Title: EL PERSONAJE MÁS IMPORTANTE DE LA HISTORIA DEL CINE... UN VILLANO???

Aquí el Lord Sith ya era un personaje de fama internacional, ya sale en las letras de inicio del capítulo 5 y el gran Irving Keschner y el enorme John Williams le dieron realmente una presentación como Darth Vader se merecía.
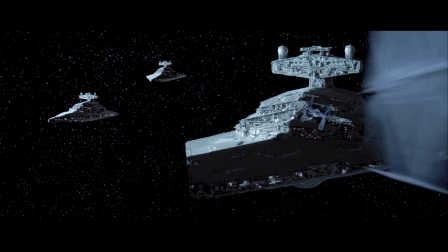Y es que en el Imperio Contraataca y en la escena de introducción del personaje de Darth Vader es
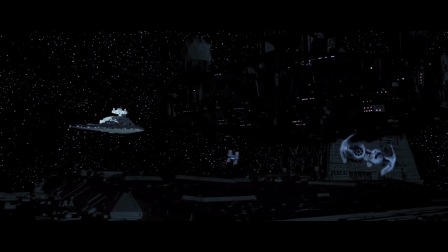donde escucharemos por primera vez en la saga el brutal Imperial March.
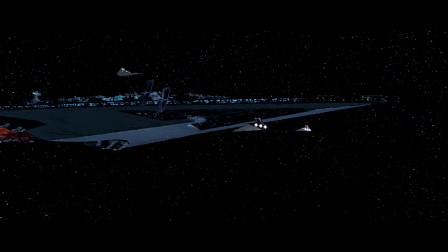Y además nos muestran que es más macho que nadie porque es el que tiene el Destructor Imperial más grande,
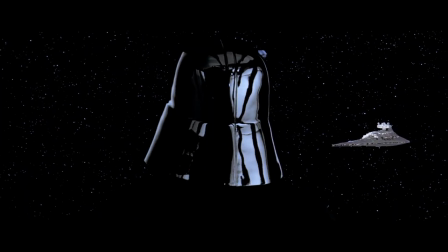más largo, más gordo y más duro de toda la galaxia. El Super Destructor Imperial.
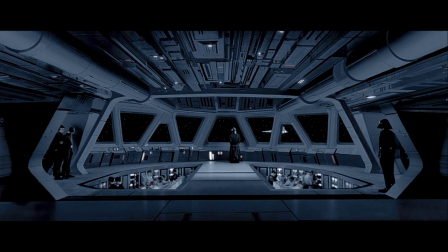Y ahí lo tenemos de espaldas, mirando las estrellas, primer plano, y luego una panorámica del puente con él en el centro. Todos los puntos de fuga confluyen en Vader. Pero sigamos.
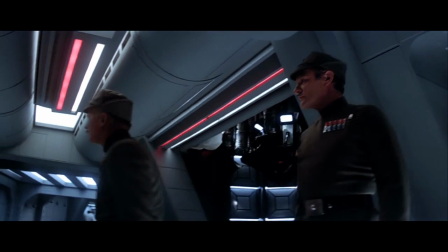De repente la trama pasa de Vader y nos adentra en una anodina conversación burocrática entre jerarcas militares.
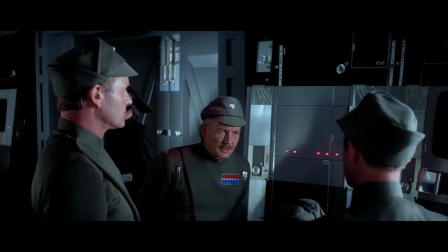Que si este sistema no es, que si el café estaba demasiado caliente, que si ha salido ya el último número del Coruscant Magazine...
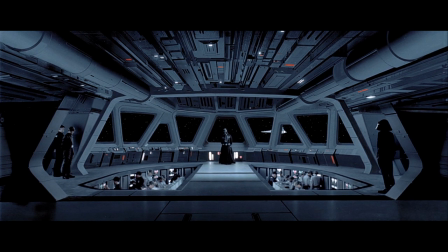Y claro, pues Darth Vader va a poner orden. Y ya vemos cómo los picateclas del puente se lo miran con temor.
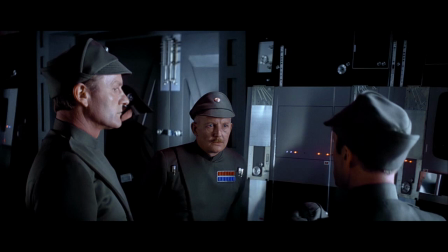Llega, pega un bocinazo y los pone a todos rectos. ¡Ojo que hay uno que ha desaparecido!
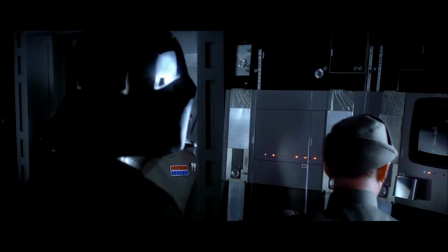¡Del palomierda me piro que me canean! Pero no, Darth Vader, que es el puto amo, sabe dónde está.
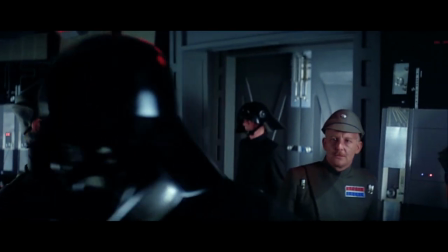Detrás suyo, y él lo sabe, se gira y le da una orden y se acabó la reunión. ¡Jefazo! Y pasamos al final de la trilogía original, El Retorno del Jedi, el más claro ejemplo de que Darth Vader ya se había convertido en el personaje más importante de la saga y en uno de los más relevantes de la historia del cine. ¿Y por qué? Pues porque la película, después de las letras de rigor, empieza con la llegada del puto amo a la nueva estrella de la muerte.
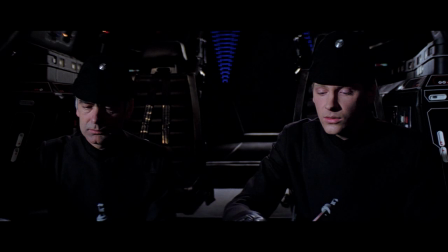No empieza con los buenos, no empieza con Luke o con Leia o con Solo o con Yoda bailando la conga con los patos en Dagobah,
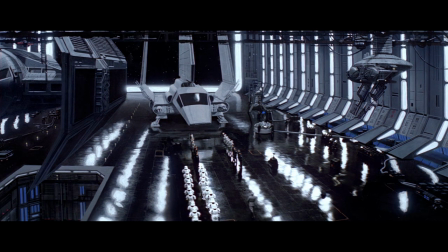empieza con Darth Vader entrando con todos los honores a la estrella de la muerte.
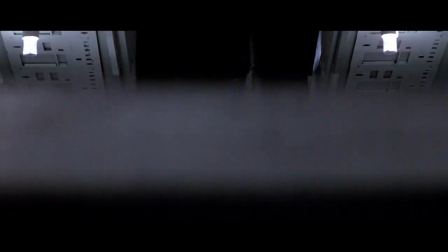Podemos ver el terror del militar de turno yendo a recibirlo al hangar. Y ahí lo tenemos, panorámica de arriba abajo, respiración y tiro para adelante aunque me hayas venido a buscar.
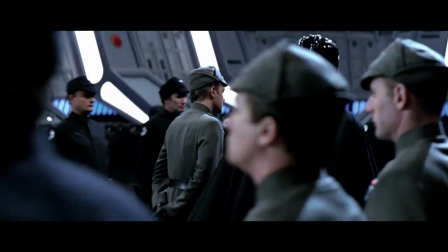Pero lo mejor de esta escena no es la brutal presentación de Darth Vader, los arreglos de John Williams para el Imperial March o la cara de acojones del amigo de Bob.
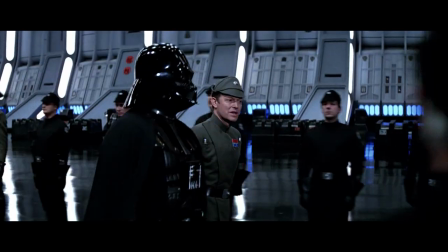Lo mejor de esta escena es que Darth Vader se sabe tan mega cojonudo que Richard
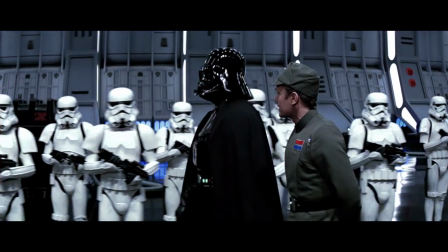Marquand lo usa para presentar a otro personaje que supuestamente es más chungo que él.
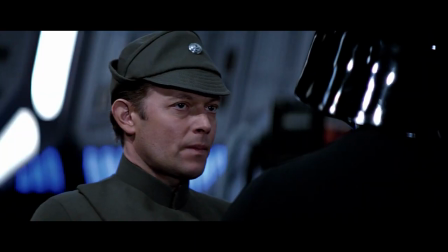El emperador no es tan magnánimo como yo.
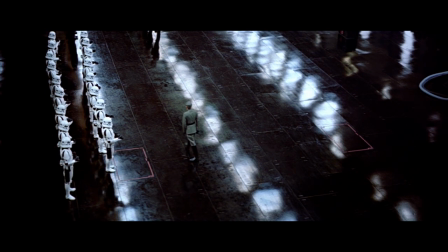Y es que esa es la única manera de suponer que el emperador es el más chungo si Darth Vader lo presenta como tal. Y aquí vamos a hacer un alto en el camino porque George Lucas en 1977 dirigió La guerra de las galaxias. Pero antes había dirigido dos películas, THX 1138 y American Graffiti. Después de esto se metió en un despacho a que le llegaran los cheques de dinero que iba ganando gracias a la saga de la Guerra de las Galaxias. Pero 22 años después decidió que estaba preparado para dirigir no una, sino las tres películas que explicarían la llegada de Darth Vader a la saga. En fin, 22 años después de haber estado metido en un puñetero zulo y de no haber hecho nada de dirección, creía que estaba preparado para explicar la historia de Anakin Skywalker y de Darth Vader.
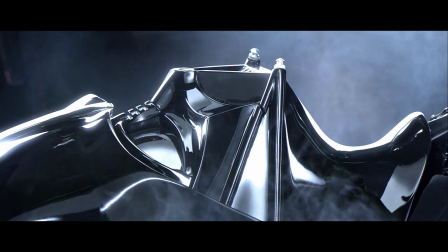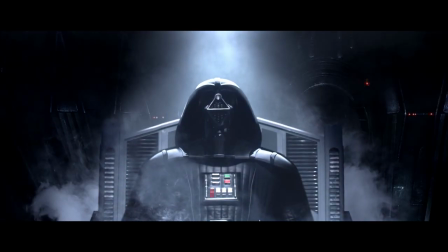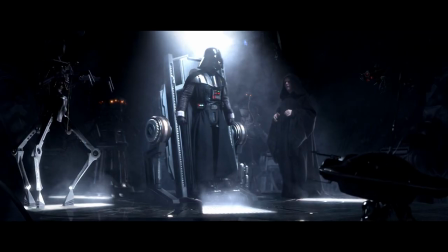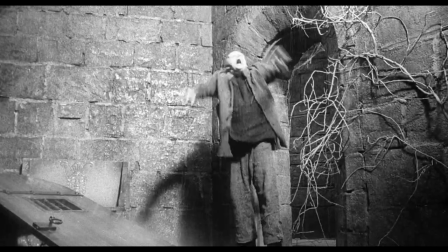¿Qué has hecho, Lucas? ¡Ha estado mal! ¡Ha estado mal!